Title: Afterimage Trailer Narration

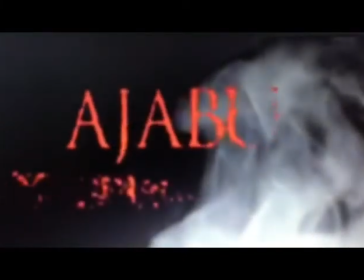0:00 I believe that my film narrative conforms to the thriller genre, as it has elements of mystery,
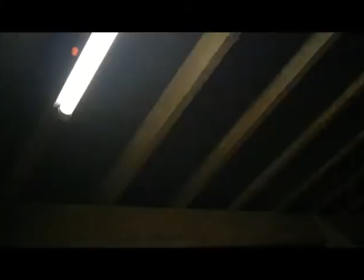0:06 murder and drama, and this is seen across other films of the genre such as Seven and Zodiac and possibly Prisoners.
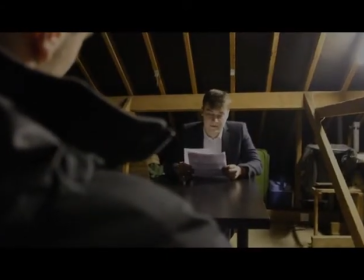0:12 I think sharing these elements with recognisable films makes my film quite desirable to my target audience.
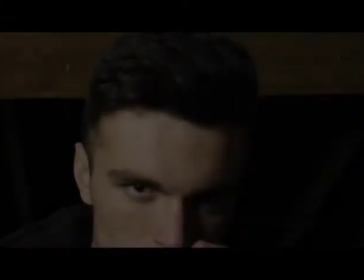0:18 My character is the first introduced from the first scene, the interview in the attic, where Mills is presented as this nervous,
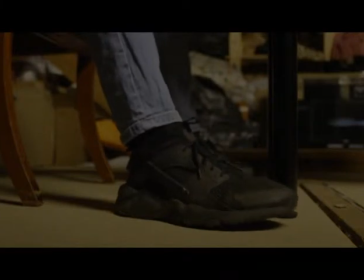0:25 on-edge character, whereas Taylor is very laid-back and relaxed.
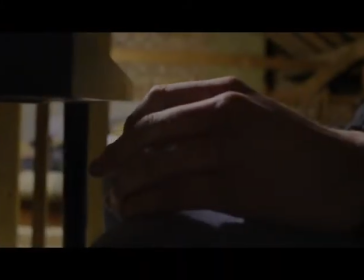0:30 And I think this is successful, as the audience can identify who is the protagonist and antagonist very easily, simply by their body language and the signals they give off.
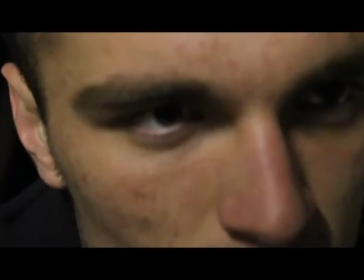0:40 The mise-en-scene that I used in my film I think is quite successful,
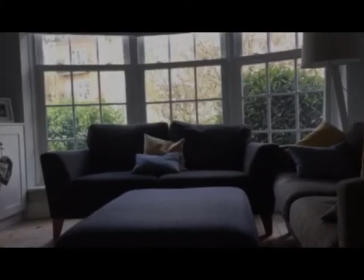0:44 especially in the costume area, where I've presented Mills in a very relatable outfit of jeans and a t-shirt,
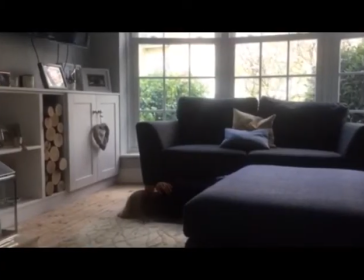0:51 making it very relatable for the audience so they feel a little bit more uncomfortable maybe.
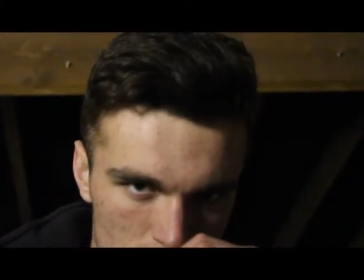0:56 and this is heavily juxtaposed with the dominant, more powerful costume of a suit and tie
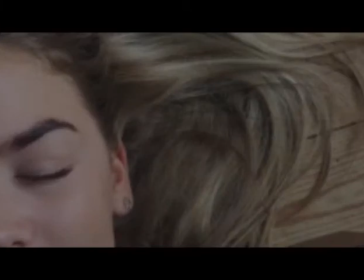1:02 that Ryan Taylor is wearing and this is something associated in society with power and dominance and it's just a clear power difference between the two.
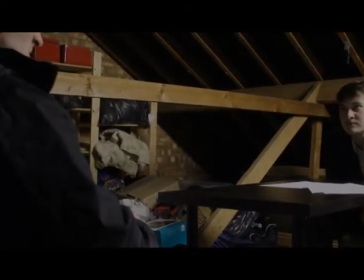1:11 I used a variety of camera shots across my trailer but I believe that the match-on-action shots I used at the start of the film were the most
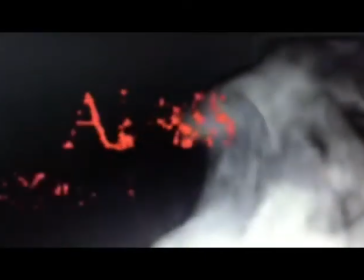1:20 successful due to them being very good in representing the body language that James Mills has given off and it clearly identifies for the audience
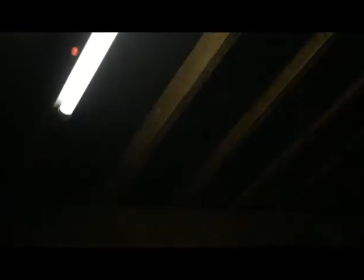1:28 that he is very on edge and very nervous and they instantly get this idea of, you know,
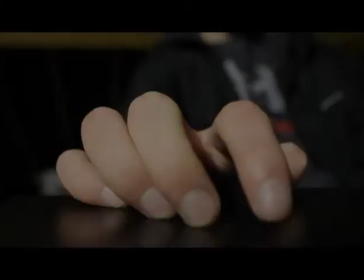1:35 why is he so nervous, what has he done, creating these enigma codes that later might make a big part in the film.
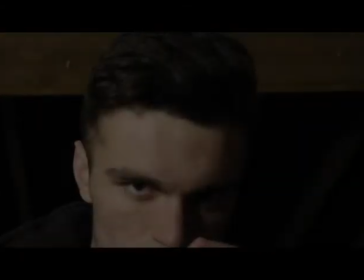1:43 These enigma codes were created through the use of the reoccurring image of the dead body.
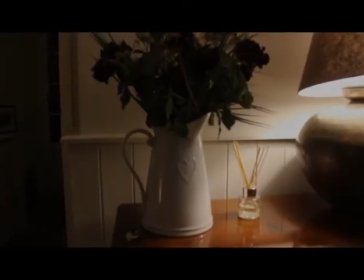1:49 The audience start to wonder who she is and what sort of role she plays in the film,
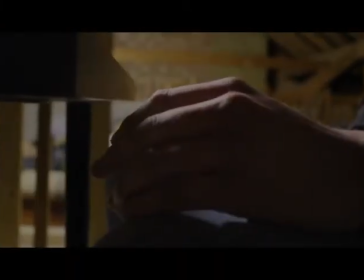1:52 as well as obviously the confused body language that both characters are showing in the first scene.
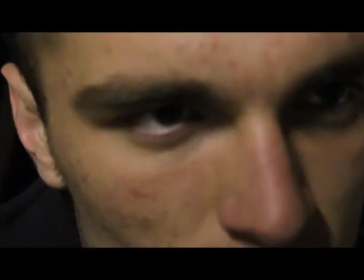2:00 And these can be seen as symbolic of possibly a good versus evil clash or the powerful versus the less powerful in society.
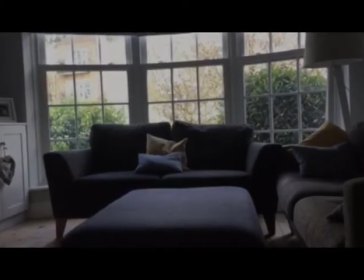2:09 As well as the constant narrative questions being asked of James Mills and what his
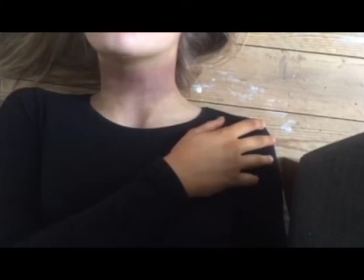2:14 motives were for killing his wife and why is he so obsessed with this idea of his daughter.
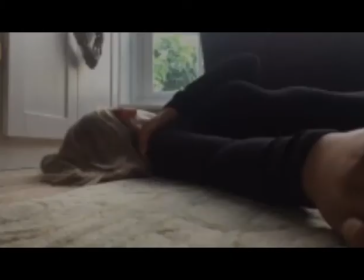2:20 It's just constantly keeping the audience in the dark. and wanting more from this teaser trailer.
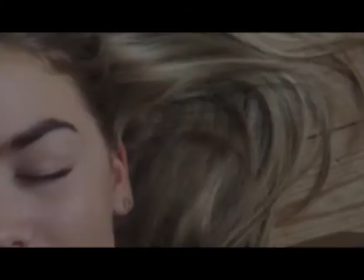2:26 The typography I used in the titles, I think, were quite successful in conforming to the idea of a thriller genre
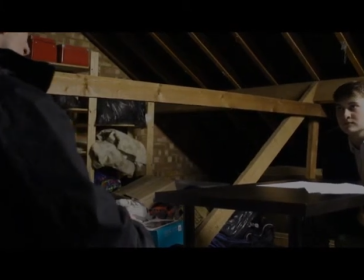2:33 because I believe that they look quite handwritten and you could argue that this is from the perspective of James Mills,
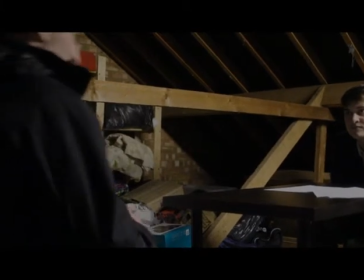2:39 possibly giving the audience an insight into his mind, what he's thinking,
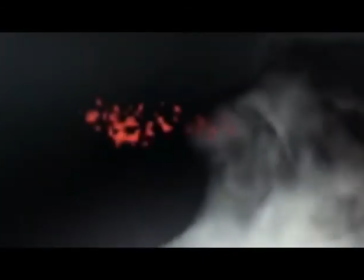2:43 but also just making it more realistic and relatable to the audience rather than this fancy over-the-top font,
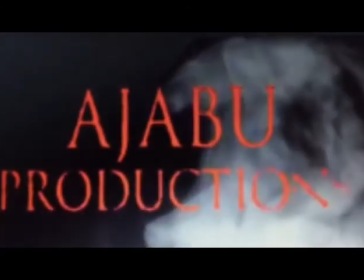2:48 I think, makes it quite gripping and intense for the audience.
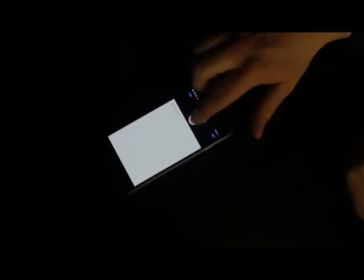2:54 And it was in keeping with the film as the idea of an afterimage is constantly seeing the same thing, can't get it out of your head.
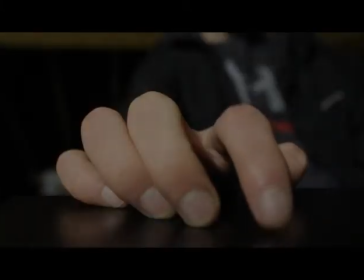3:01 And I think James Mills is a great way of presenting him, you know, this idea,
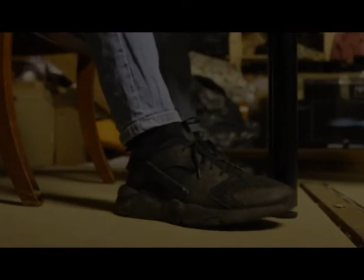3:07 the idea of sort of madness and spiralling, this spiralling character who's not really got a good grip on himself.
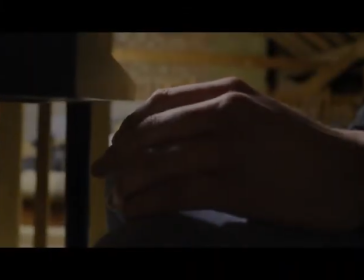3:14 And I think the titles really convey that through the use of the smoke, being lost in the dark, being put behind something you're not really sure about.
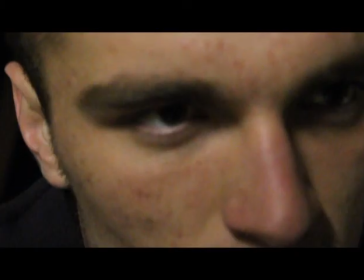3:23 And it just all ties in with this idea of a constant repetition of this one character's perspective.
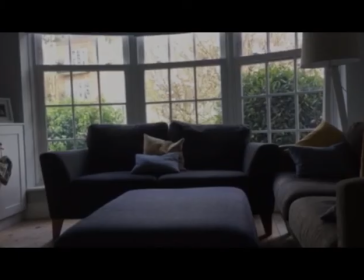3:29 And I think the handwritten typography style to the font
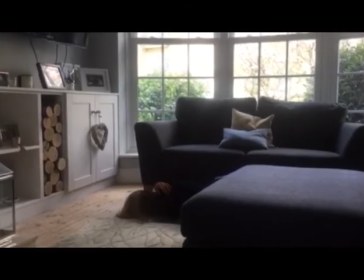3:35 really sort of makes it quite unique and personal to the character that the main focus of the film is on.
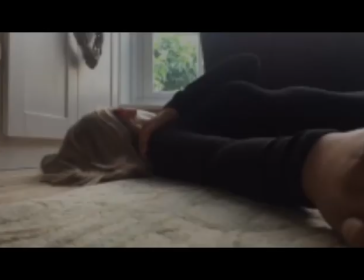3:41 And obviously keeping the audience engaged at the same time because these Enigma codes start coming up as to who's written it,
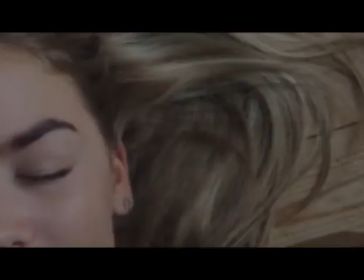3:47 are they significant to the storyline and just constantly morning to know more is the idea of a thriller and I think that this really helps conform to that.